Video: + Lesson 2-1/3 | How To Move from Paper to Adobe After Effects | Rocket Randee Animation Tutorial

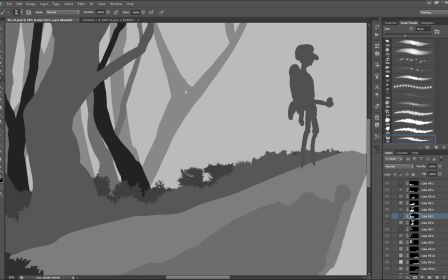492s
So in here, I'm just trying to create an interesting shape with the foliage and just trying to create some unique shapes so it doesn't look like a tiled pattern.
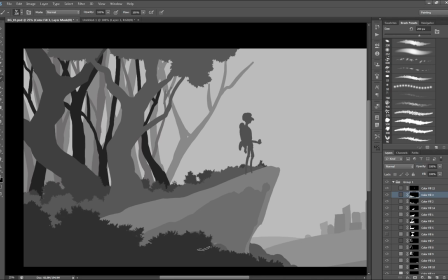500s
And I find that when I'm drawing foliage without looking at anything for reference,
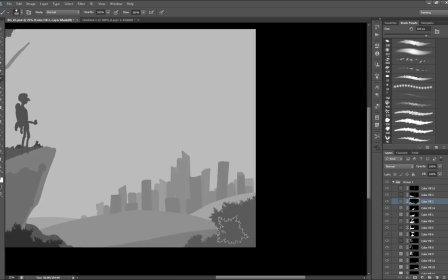505s
I have a tendency to make really repeated patterns, but just unconsciously.
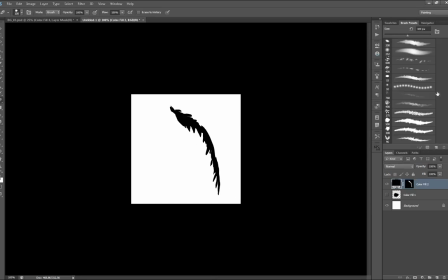511s
Here I'm creating an all new brush, which I'm going to use to create the leaves or the droopy leaves on the trees. So I'm just drawing something in. This is like, I'm drawing right from scratch, right on top of a color mask.
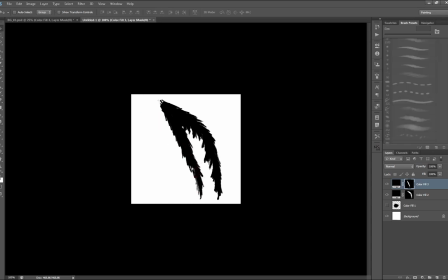523s
It takes a bit of practice to figure out what kind of shapes make okay brushes. There's certain types of things that just don't work. This one looks like it might not work actually, but it does end up working okay, but not as easily as it could.
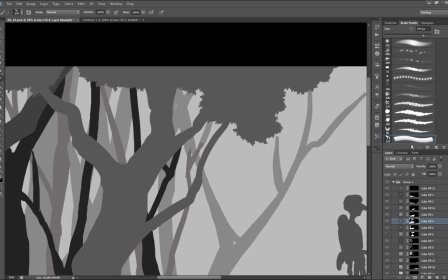536s
So there are very particular shapes that really lend themselves well to tiling and being brushes.
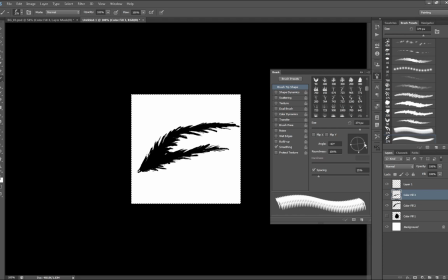541s
Also, if you want to do a roundness jitter and you find the direction of the roundness jitter isn't to your liking, you can just rotate the canvas, recapture the brush, and reuse the roundness jitter.
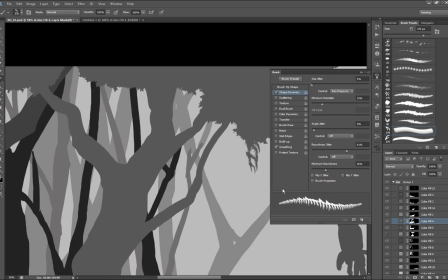551s
So the roundness jitter can affect the length of these leafy patterns, or it can affect the width of them, but I have to flip the brush to make it happen that way.
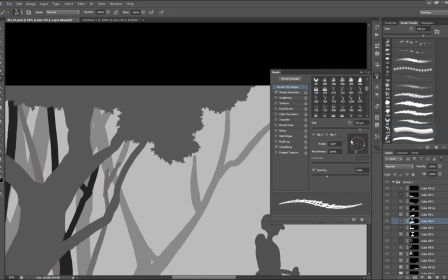559s
So as you can see, I'm just experimenting with the settings. It takes me quite a while to actually get the look that I want, and I'm using the dynamic direction.
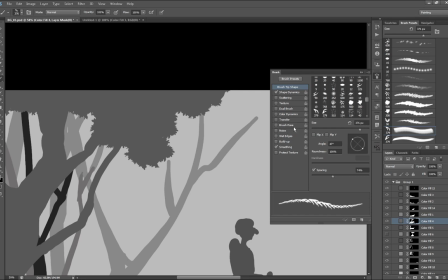568s
So whatever the direction the stroke is going, the brush follows. I'm just trying to adjust the angle until I get the look I like. So it takes a little bit of playing around with.
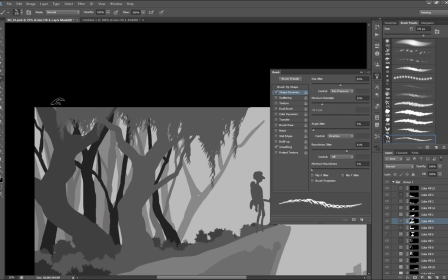578s
I strongly recommend going through the brush settings and really experimenting with them and playing with them because they're very powerful, huge time savers.
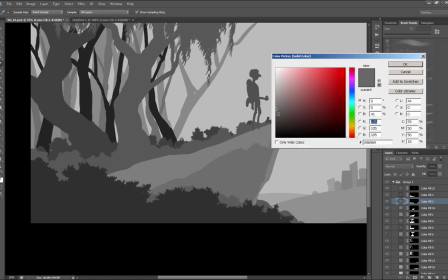585s
If I had to create that silhouette by hand, it would have taken a long time.
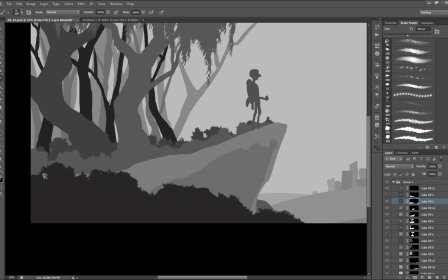590s
So here I'm just adjusting the rest of the foliage up close, just adding some detail into it, changing the shape.
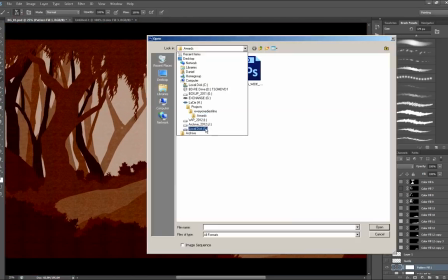597s
I created some hard edges in there too because they're sort of like rocks. The other thing I'm doing is I'm finding that the canvas texture is too distracting.
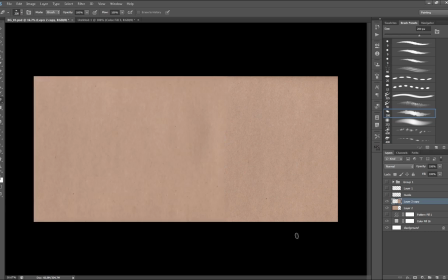605s
So I'm creating my own paper texture here that from a piece of cardboard paper that I scanned.
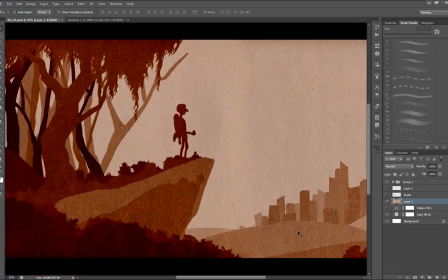610s
And I'm just making a nice big one. I can see the shapes better, and I still want a texture to work with because it makes it more interesting to be painting on instead of just a gray and white background.
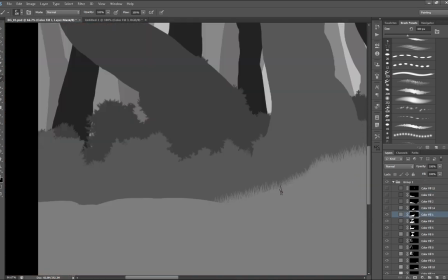621s
So in here, I'm just using some grass brushes. As you can see, I'm just pulling in some grass there.
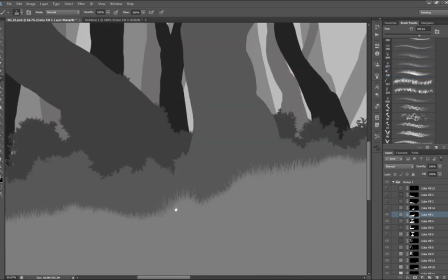628s
And these are all these little grass brushes I made. I think one or two of them might be the ones that came with Photoshop, but most of them are ones that I made.
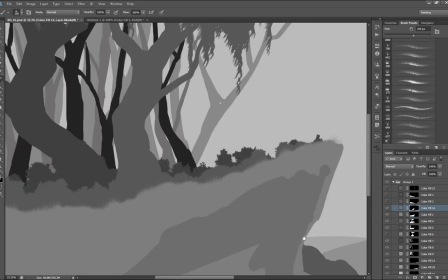635s
So I think I have about 3 or 4 different grass brushes I'm using. And then this is the next layer.
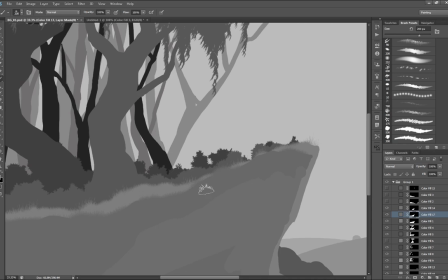641s
So another layer, and I've just added a new one because I feel like I need a little more depth in there and a little more to work with.
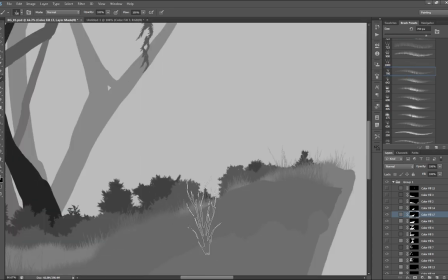649s
So I'm just going through putting some long grasses, some low grasses, putting in some sticks and branches,
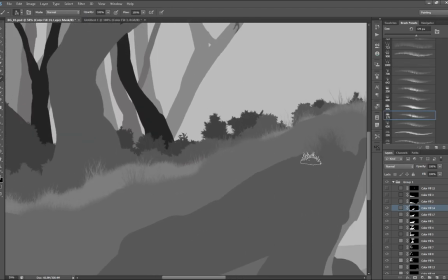656s
and just filling that up and creating a nice random shape or silhouette. The other nice thing about working in this way is that you can stop whenever you want.
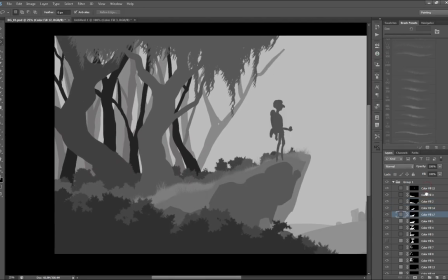667s
And as you can see, even from this drawing right here, there's something that's really quite workable and usable as a background here already,
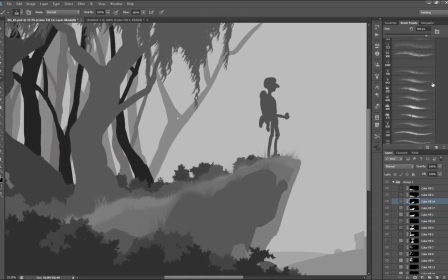674s
and doesn't really have to go into a whole bunch more details.
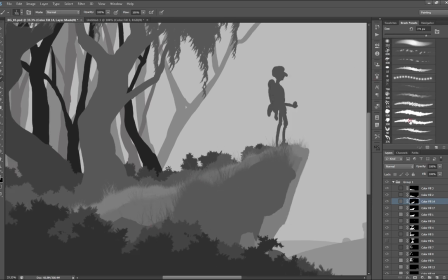677s
So you can get a sense of a style that's happening even without there being much painterly brushstrokes or anything like that.
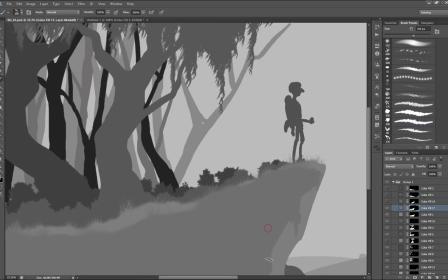685s
It does have a pretty strong silhouette. Sort of reminds me of Limbo a little bit, just more complicated.
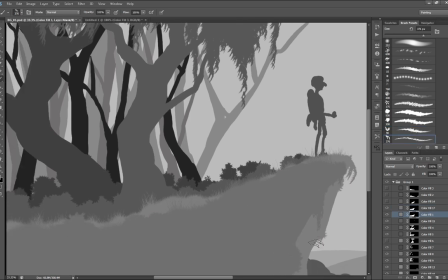690s
More skilled painters may actually find working this way really counterintuitive.
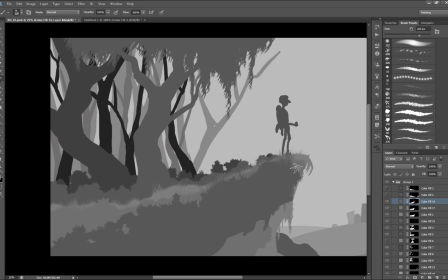695s
I work here with Ava on Nanorlook, and she likes to paint backgrounds all at once because she's a really strong sense of color. She really understands what the brushes are doing. She understands blending really well.
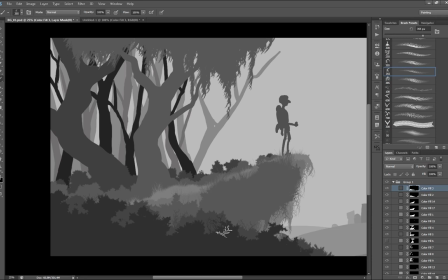706s
And for someone like me who doesn't understand that stuff, working that way is very difficult.
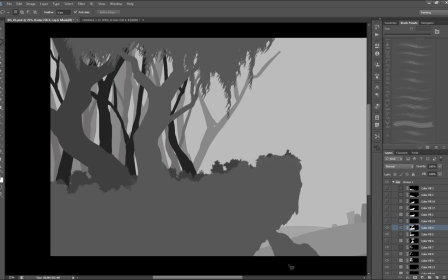712s
But for her, working this way is difficult. So it really depends what kind of artist you are, what kind of painter you are, or aren't.
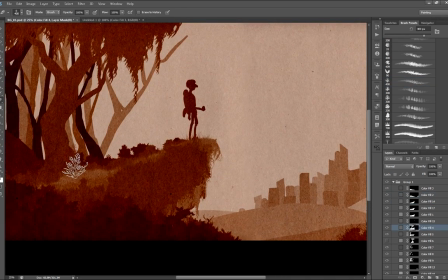719s
So at this point, I'm pretty happy with everything that's going on in the image. I have most of the elements put in there.
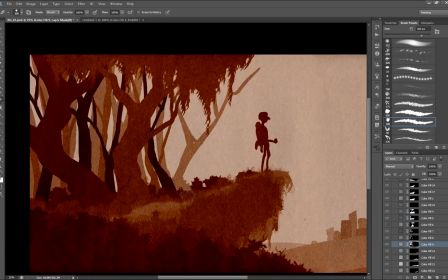727s
I have a lot of details in there.
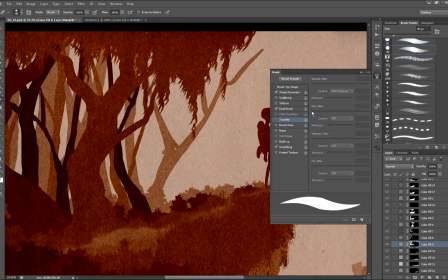729s
I've really figured out the style of the at least of the silhouettes and almost I think the flavor of texture I kind of want for this thing.
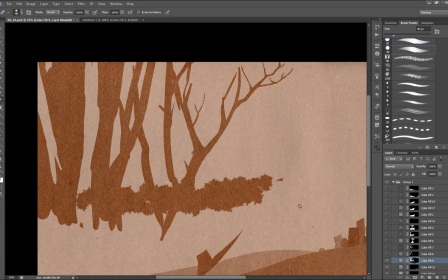738s
I think the one thing that's really not working as an image is that it's very left heavy.
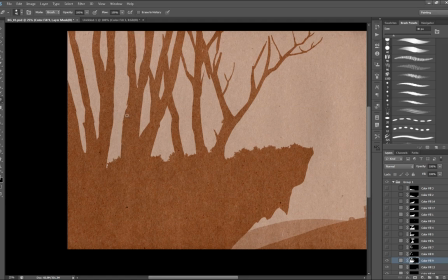743s
But that doesn't really matter because when we actually do the finished shot, we're going to be panning along the trees and coming to see Rocket Randy.
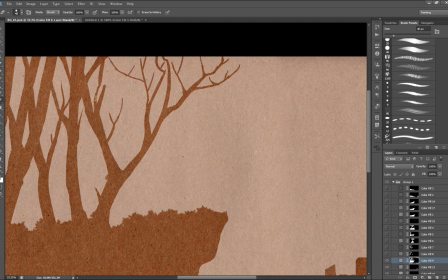751s
So what I've decided to do at this point is actually take the background further and start
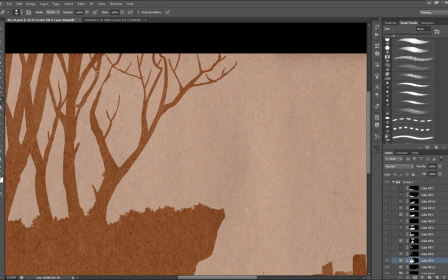756s
pushing it towards a piece of production art that I can actually use for a background in After Effects.
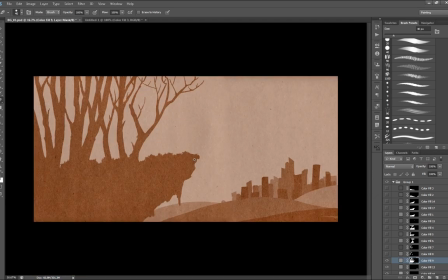761s
This is a very quick transition because I've already been building it in layers.
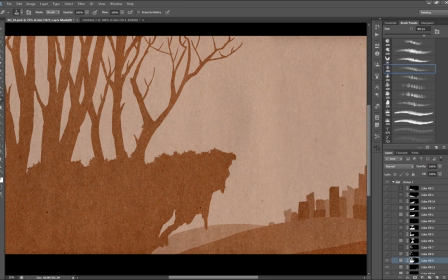766s
So now I can actually just start fleshing it out. So you'll see me going in there and actually extending pieces that weren't there before,
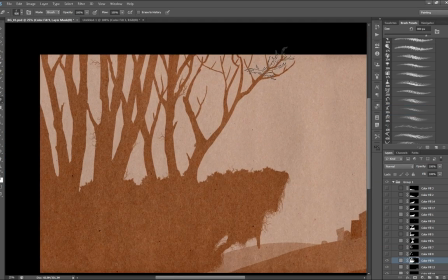774s
and there's going to be a lot of work that I have to do in parts that you don't even see because as the camera moves, that will reveal different parts of the background that in a still would never be seen.
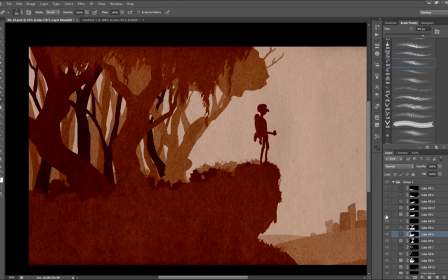785s
So in this phase, I'm starting to turn on and off layers to get a sense of what's missing.
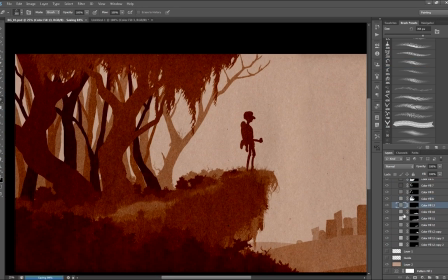791s
Right now, I feel like there's something missing in this scene, so I'm adding some extra trees.
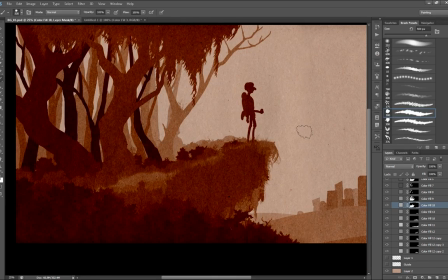796s
I'm kind of looking for a way to flesh that forest out a little bit and
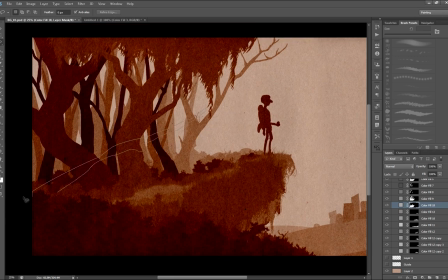800s
just give it a few different directions of lines because everything's so vertical.
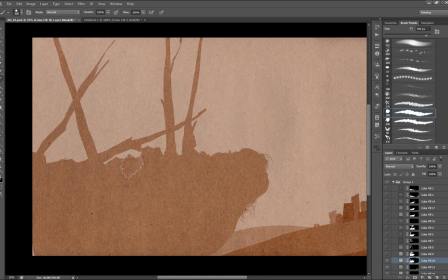805s
So I'm just adding some elements to it and I'm extending some of these pieces.
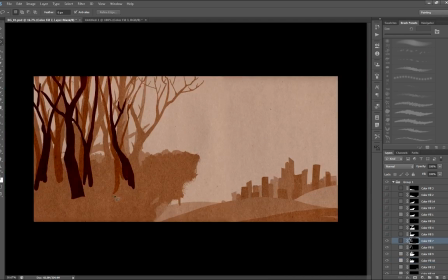811s
I just need to add a little more variety. Now the plan in my head for this shot is that we'll be moving through the trees along the bottom of the trees,
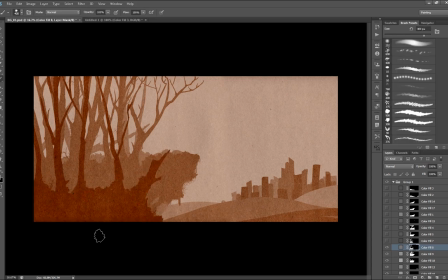823s
following up to the crest where Rocket Randy's standing. So I want quite a bit of depth in those trees.
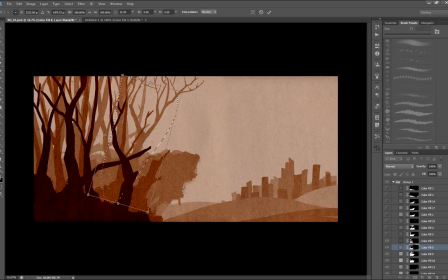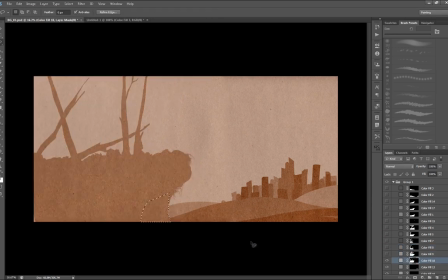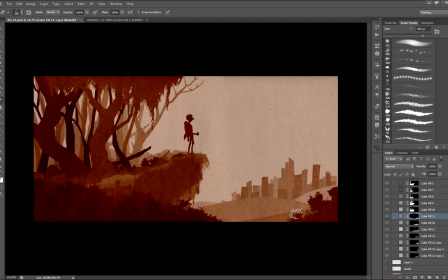839s
At this point, I'm pretty happy with the trees,
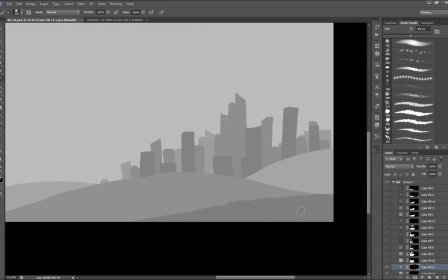842s
and I'm going to focus my attention on the landscape that's in the distance that moves towards the city,
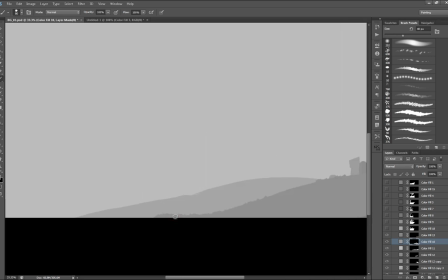849s
and just adding a little bit more variety to the silhouettes of those hills,
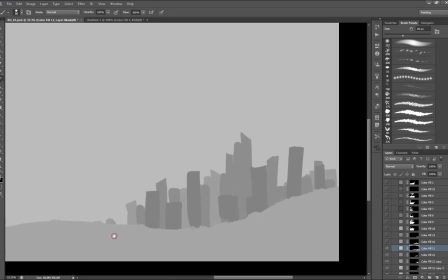855s
giving them almost a sense that there might be bushes on them, or maybe those are distant trees.
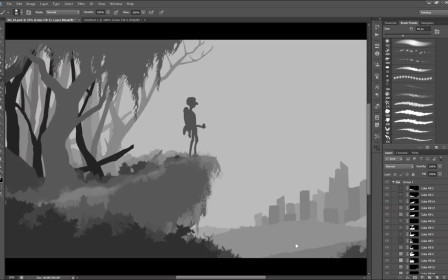859s
I was just using the bushel brush that we'd made earlier to do all this foreground foliage.
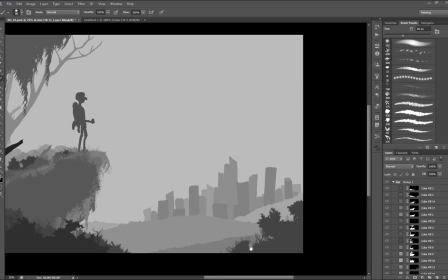865s
It's the same brush, just really scaled down. So they're quite versatile.
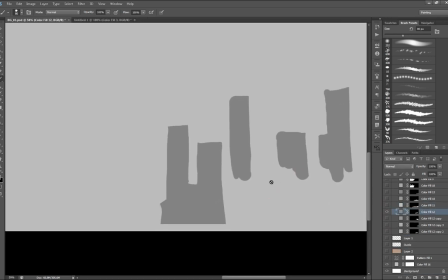875s
And at this point, I'm moving into the city to flesh it out and clean it up a little bit because those shapes that were there were really just meant to be loose.
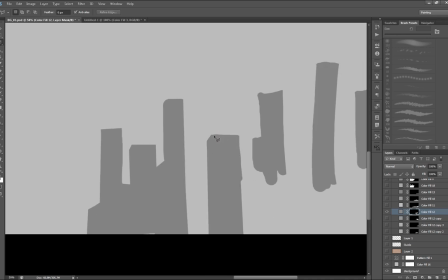886s
And now I want to tighten it up and give it a little bit more structure. I don't want it to be so marker looking.
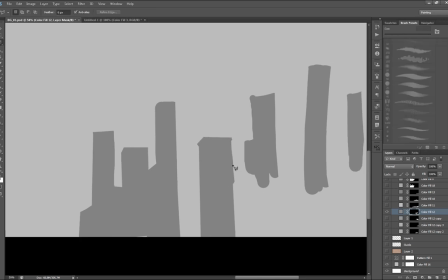892s
I want it to have a little bit more hard edges. I am
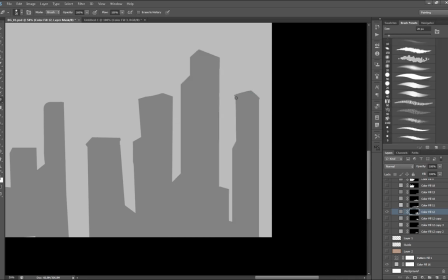901s
sort of thinking of perspective as I draw these buildings, but they're at every angle.
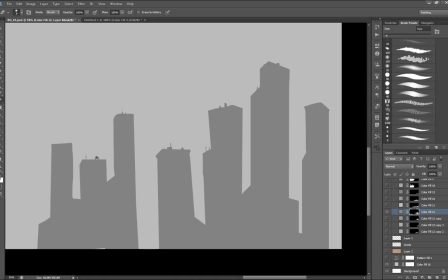907s
There's not really a specific one set angle that they're at.
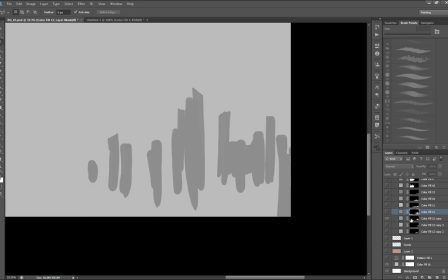911s
But I am aware of it.
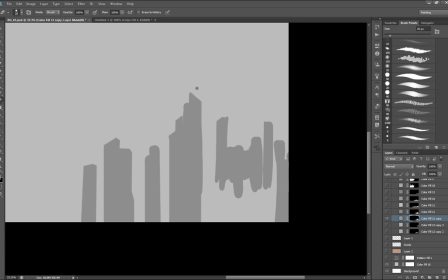I should note too that I'm using a combination of the polygonal lasso tool and just a really hard eraser to do this.
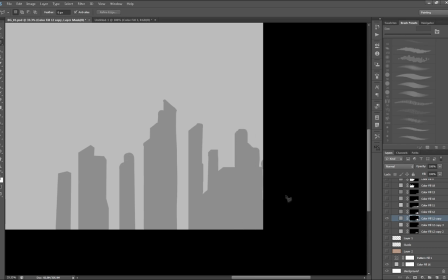937s
And I'm just working on the color adjustment layer. I'm working on the layer mask for that.
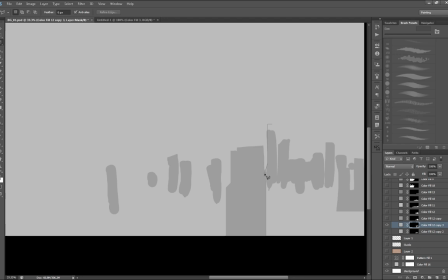950s
The whole goal here is to make the city look interesting, to make the silhouette look interesting. And what's about to happen here is I make one giant blob.
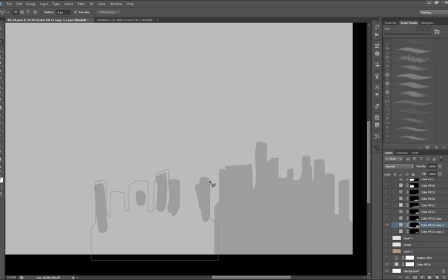963s
So now what I want to do is after I create this other piece on the left, I'm going to want to start cutting into that blob to break it up a little bit.
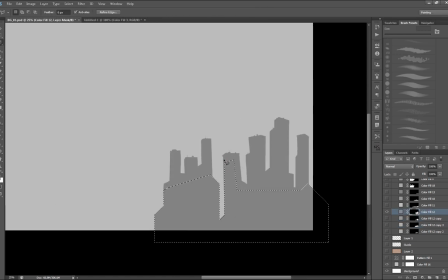971s
I really don't want big solid blobs. I want it to look deep and look like there's a lot going on, but I don't want to have to make a trillion layers to do that.
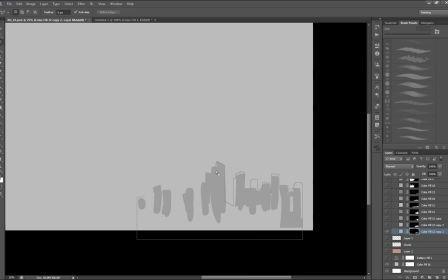980s
So it's really important that you have really interesting silhouettes, or at least that I have interesting silhouettes.